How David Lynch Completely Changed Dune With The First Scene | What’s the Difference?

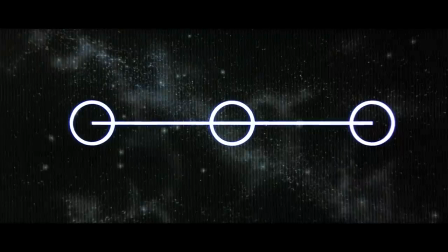246s
After the title sequence, though, we get another exposition dump in the form of a secret Spacing Guild report.
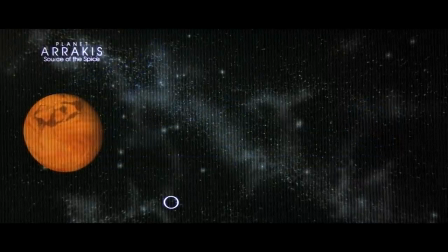252s
Here we get the basic galactic lay of the land between Arrakis, the Atreides, the Harkonnens, and the Emperor.
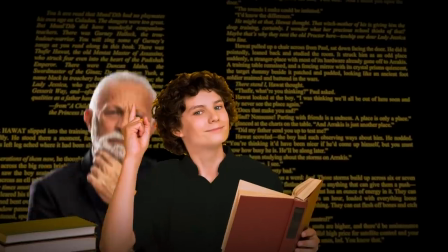258s
Information we get in the book bit by bit as we meet characters who would, you know, make sense to have that information.
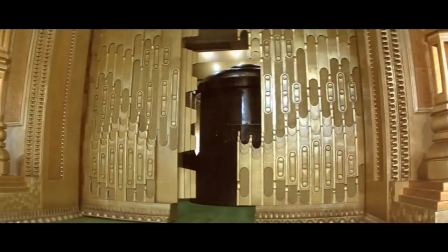264s A third stage guild navigator will be here within minutes.
The first proper scene in the film comes after four and a half straight minutes of exposition.
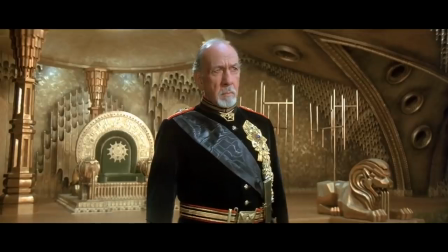272s
It's a meeting between the Padishaw Emperor and representatives of the Spacing Guild.
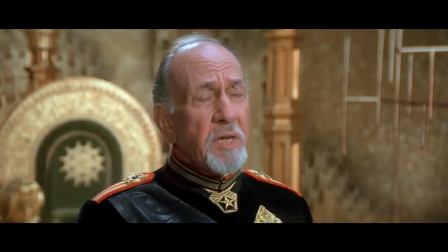276s
It's here that the Emperor outlines the plan to send the Atreides into a trap on Arrakis to this high ranking
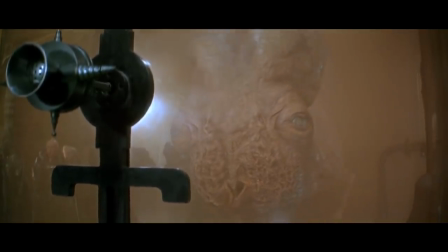282s
Spacing Guild slug looking navigator who is concerned about the plan's disruption to mining Dune Spice,
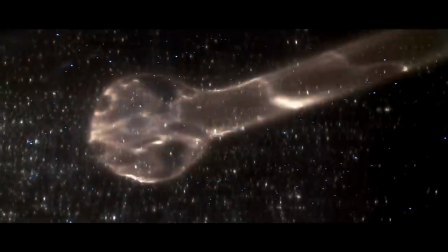288s
aka if Shrooms could also fly to another star.
We have just folded space from Ix.
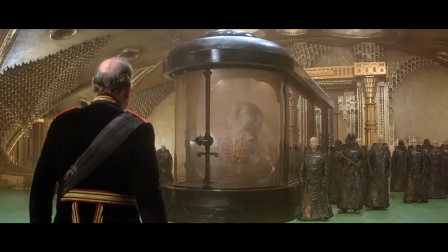295s
Firstly, this scene makes a fairly major choice to deviate from the book. The Emperor lays out his concerns that Duke Leto is doing some under-the-table army building.
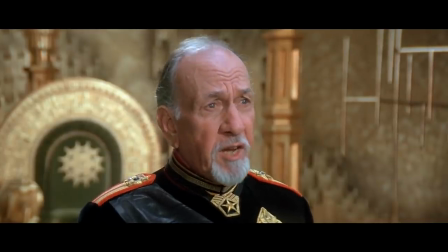303s Using a technique unknown to us, a technique involving sound.
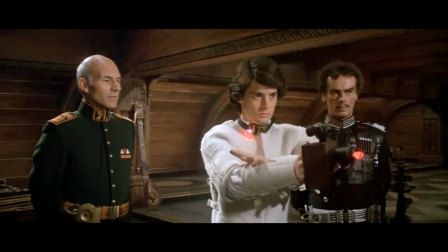307s
The Emperor is referencing the weirding modules that turn vocal commands into fun 80s laser blasts,
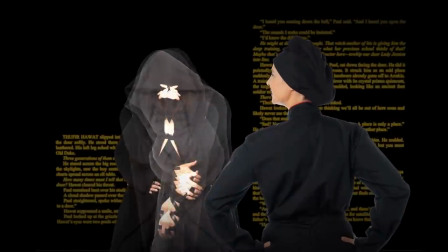312s
Which seemed a more cinematic way to portray the Bene Gesserit's reality bending fighting style that Herbert called the weirding way in the book.
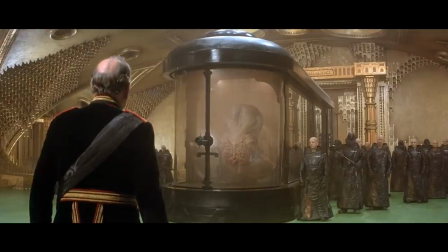320s
On top of that, this scene introduces us to the Spacing Guild and the Emperor much earlier than the book does.
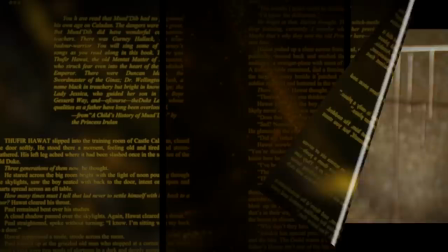326s
In fact, the space guild navigator isn't seen at all in the novel. It isn't until the sequel, Dune Messiah, that Herbert describes the dude meets ugly fish physical appearance of the spice mutated navigators.
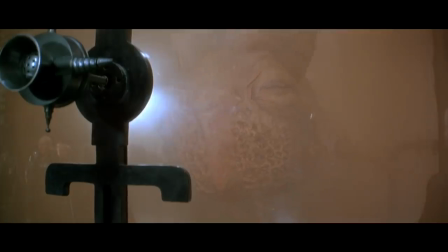337s
But the order of events already becomes significant.
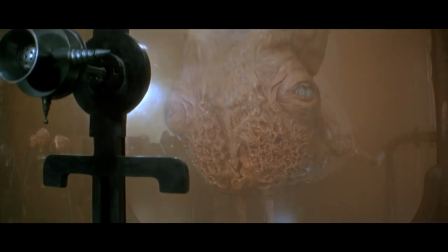340s
This meeting, the very first scene of the film, portrays them as the story's primary antagonists, worried about being overthrown by a house with weirding modules.
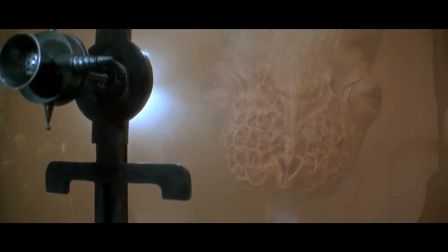348s
They represent the main force opposing Paul and his family, which frames the entire movie differently.
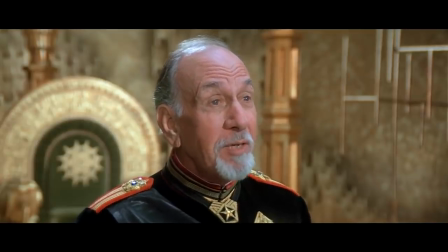354s
And with a load of exposition and a scene describing the events as they're about to unfold, Movie Dune becomes a story about political machinations.
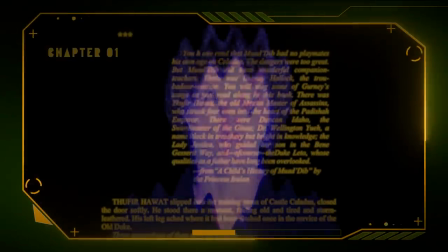362s Yes.
In the book, however, from the very first chapter, we're with Paul, the protagonist of the story.
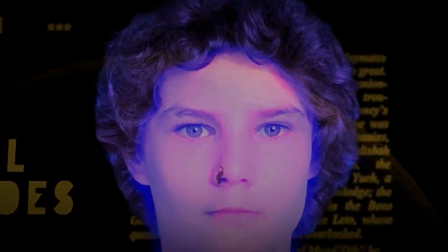367s
We're literally inside his head in the first chapter, eavesdropping on a dream about the mysterious desert planet he's about to move to, and the Fremen woman, Chani, whom he hasn't met yet.
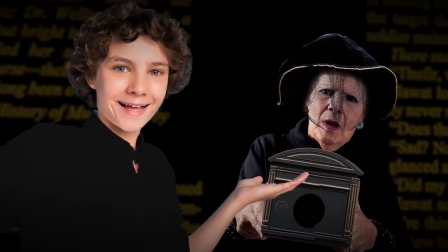375s
He's immediately put to the test by the Bene Gesserit Reverend Mother with her Gam Jabbar, and a box full of real bad paint.
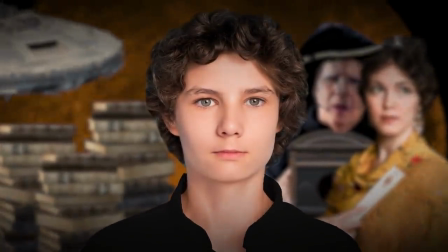381s
So by meeting Paul first and seeing him tested, the story is one of a young man with worlds of pressure and expectation, being brutally tested and succeeding.
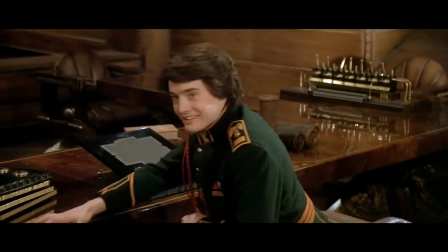390s
But the movie, by presenting the deck that's sacked against the characters before we meet the characters, doesn't just change how we see the protagonists, but the antagonists as well.
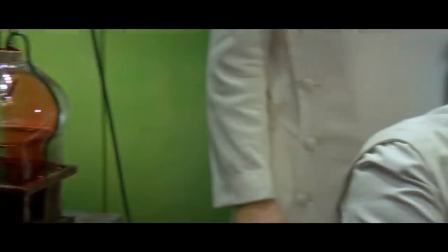399s
By giving the scheme to the Emperor and the Spacing Guild cuttlefish or whatever, the movie takes the dastardly plot away from Baron Harkonnen.
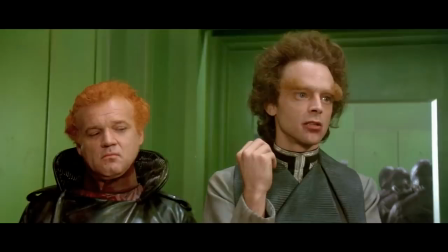406s My plan! The plan.
The book Baron arrives in the story immediately after Paul's Gom-Jabbar test, and unveils the plan to destroy House Atreides.
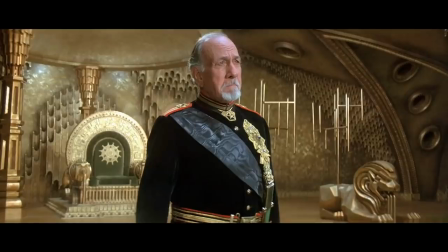417s His plan.
By giving the plan over to other villains in the story, it reduces Baron Harkonnen to a gross,
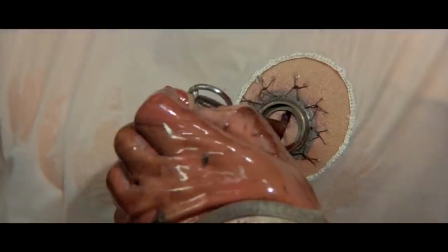423s
boil-covered player in somebody else's He's still plenty evil, offensively so, but he's a less formidable presence than he is in the book.
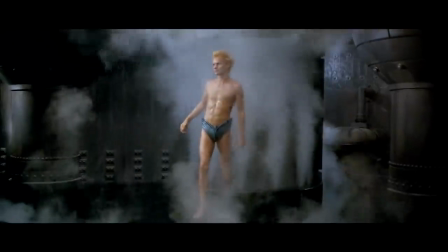430s
More formidable, however, is Baron Harkonnen's nephew, Fade Ralfa.
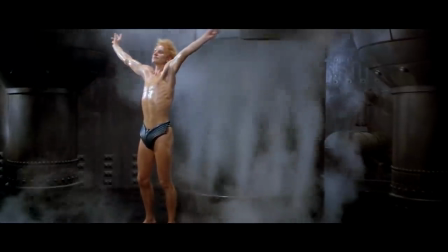434s
Played in the film by Sting, who is having just the best time, Fade is bloodthirsty and violent from the jump.
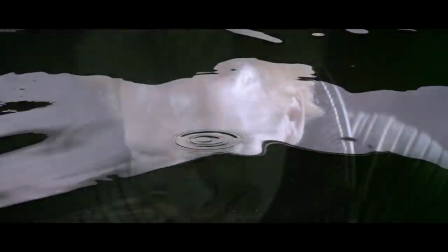441s
He even appears in Paul's dream alongside Arrakis and Chani to threaten him.
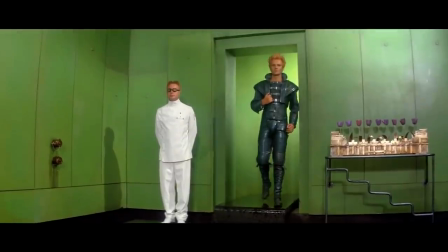445s
This is also before we, the viewer, have met Sting, er, Fade, or, more significantly, Baron Harkonnen himself. wealth.
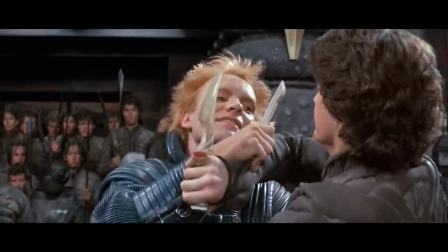452s
This presents Fade, at least to start with, as a bigger threat to Paul.
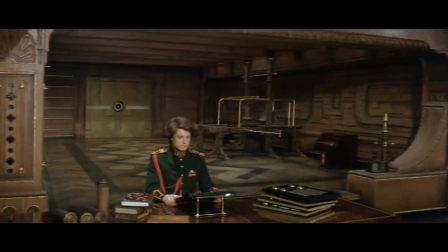456s
Meanwhile we first meet movie Paul as he's studying Arrakis on prescient, sort of, touchscreen encyclopedias.
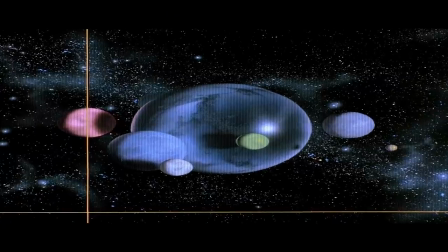462s
This way Lynch is able to give us more exposition in an organic, not straight to camera monologue kind of way.
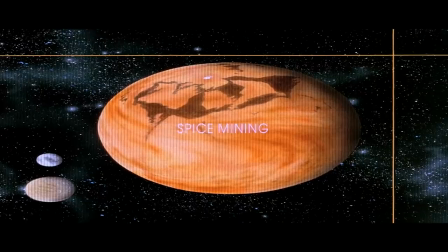467s
And because the difficulty of explaining the intricate world of Dune organically was Frank Herbert's problem before it was David Lynch's,
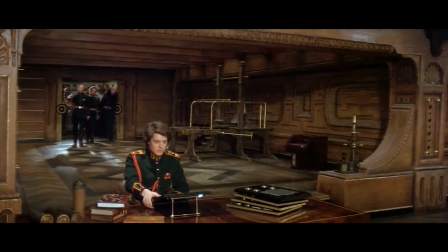474s
these scenes are more or less adapted straight from their book counterparts.
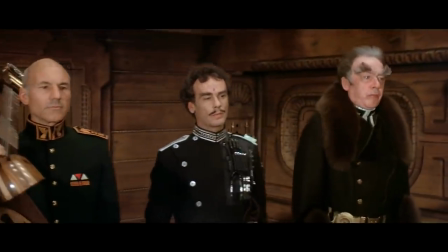477s
In these scenes we meet Atreides Stalwart's Gurney Halleck, Thufir Hawat, Dr. Wellington and Duncan Idaho.
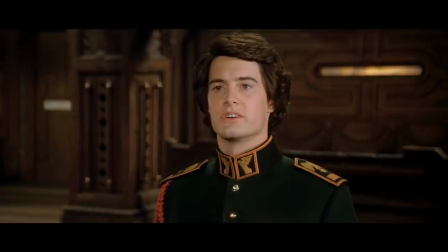483s
They're all in some way Paul's teachers, and the scenes play out more or less the same way they do in the book.
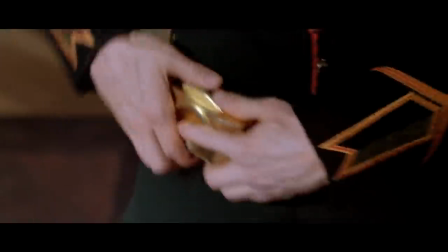489s
But it's in this sequence that we are told Paul is a talented and adept steward.
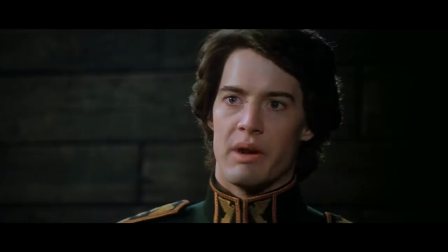493s
Duke Leto himself tells Paul slash us as much. And remember, this is all happening before the Gom Jabbar.
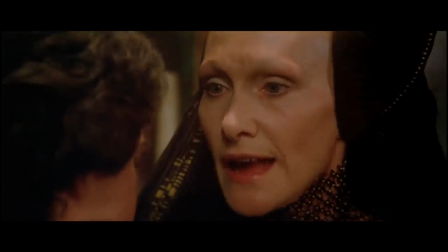500s
And here, finally, 22 minutes in, the film circles back to the opening pages of the book.
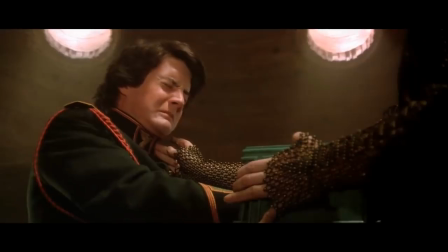505s
The arrival of the Bene Gesserit Reverend Mother Gaius Helen Mohayam to administer the Gom Jabbar.
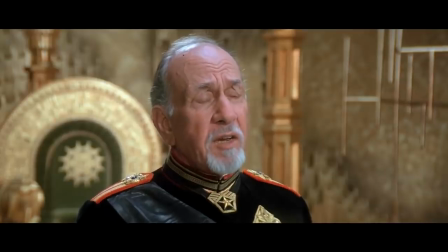514s
By moving this test so far back after we know the plot against his family, and after we know that he's capable and strong,
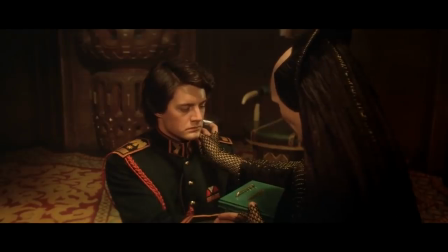519s
the movie lowers the stakes of the scene because we know these things about him already.
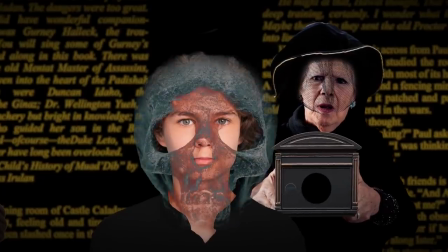523s
While opening the book with the Gamjabbar immediately introduces him to a world that is deadly and devious, and everybody he meets after is viewed through a more dubious lens.
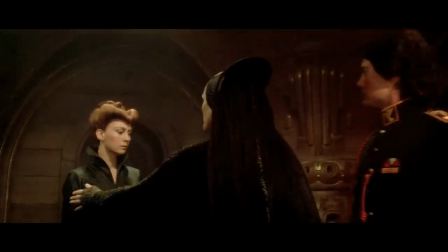532s
While meeting all his family and friends prior to the test, the Gamjabbar scene in the movie serves to shatter the innocence of his life more than anything else.
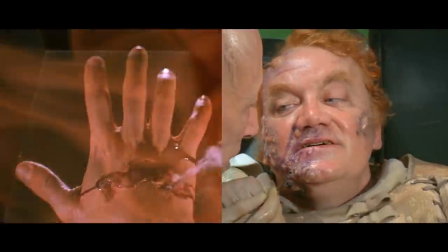540s
However, the Gamjabar test and the introduction to Baron Harkonnen happened back to back in both the book and movie.
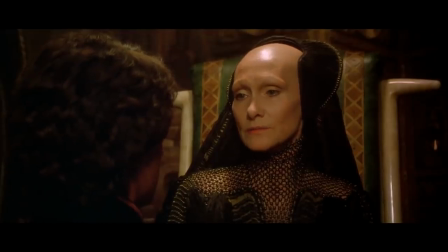546s
Paul is tested in earnest for the first time by the Reverend Mother immediately before the introduction of the character that will be his family's ultimate test.
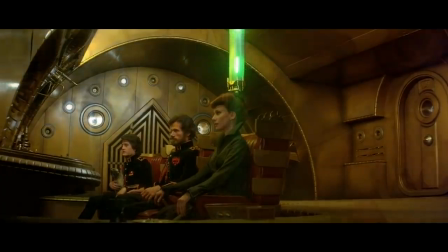553s
And from there, like we said, the movie proceeds along the same general trajectory of the book with a thousand little differences, cuts, and compressions along the way.
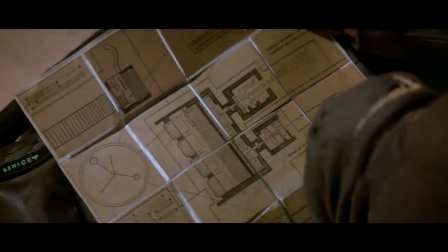561s
So much so that entire side plots vanish. Like the group of spice workers threatening to leave.
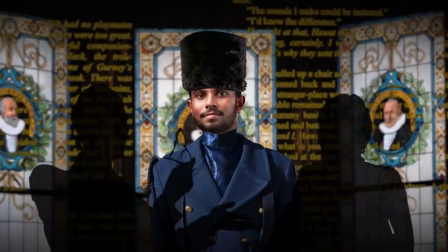566s
Or the garden room that Lady Jessica discovers in their heir king castle. Or staff meetings with the Duke's council where they discuss strategy and meet with the Fremen leader, Stilgar.
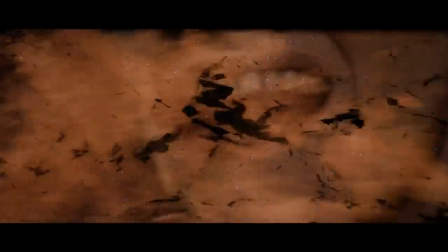574s
David Lynch in the movie version frankly don't do a whole lot to smooth out the missing scenes, however,
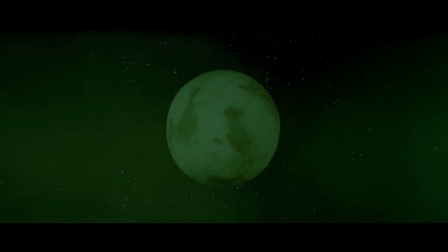579s
because the movie also loses a great deal of the Fremen legend that is to be Paul's destiny.
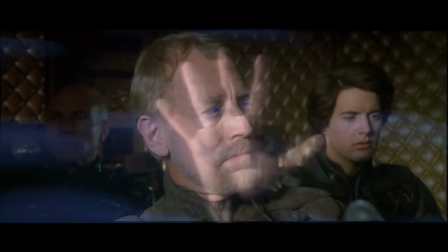584s
Which is hinted at several times through gauzy voiceover,
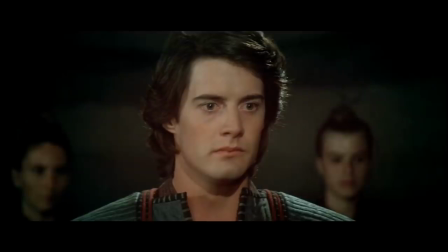588s
thoughts recorded in whispers by the actors that are more or less a direct translation of italicized quotes in the book.
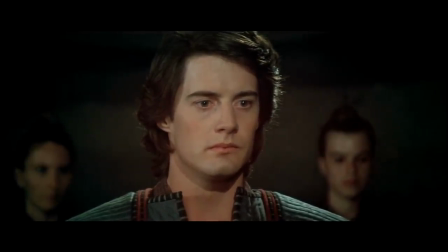594s
Lady Jessica getting a Chris knife from her Fremen household staff. Casey, are you? A dinner party with smugglers.
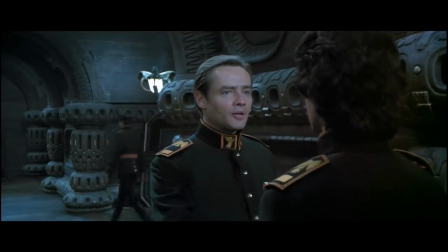599s
Duncan Idaho gets ripped and makes a scene one night. Did you start doing your own thing? Oh, I was just thinking about more stuff that got cut wholesale from the book.
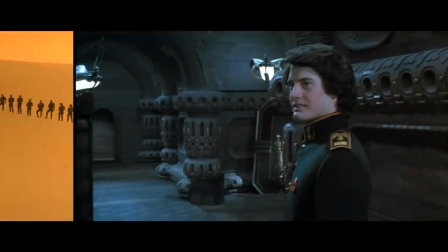606s
Ah, right. Yeah, no, it is a lot. But as I was saying, even without a clear Fremen legend backstory,
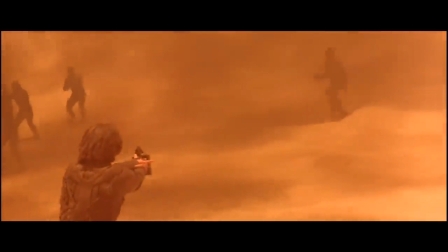612s
Paul still becomes the Muad'Dib and leads the Fremen in a revolt against the Harkonnens and the Emperor.
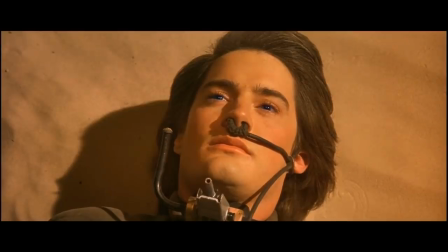618s
Still falls in love with Chani and fulfills his destiny to become the Kwisatz Hatterack.
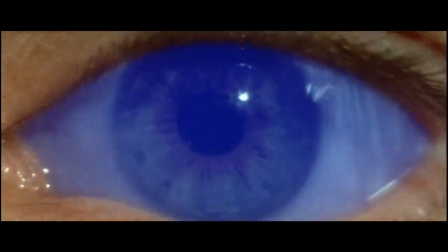622s
It just happens a lot quicker in the movie, doesn't make complete sense unless you've read the book, and Paul ends up conjuring rain at the end, instead of bringing peace to the galaxy the old-fashioned way.
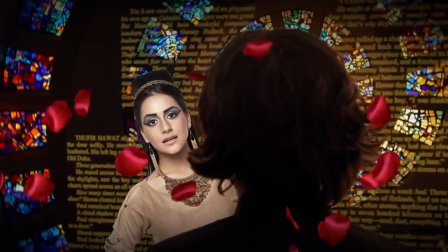633s
Arranged marriage.
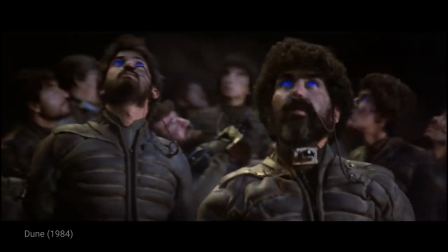637s
That's it for this episode. Sorry we didn't make it an hour and a half long. I'm not. Yeah, me neither.
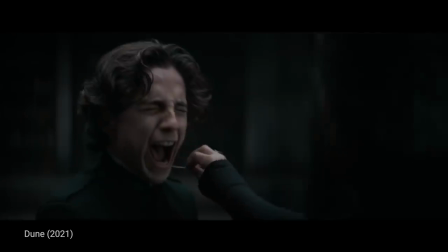642s
Let us know what you think of Dune in the comments. Still unfilmable? And be sure to subscribe to IGN Movies and TV for more What's the Difference?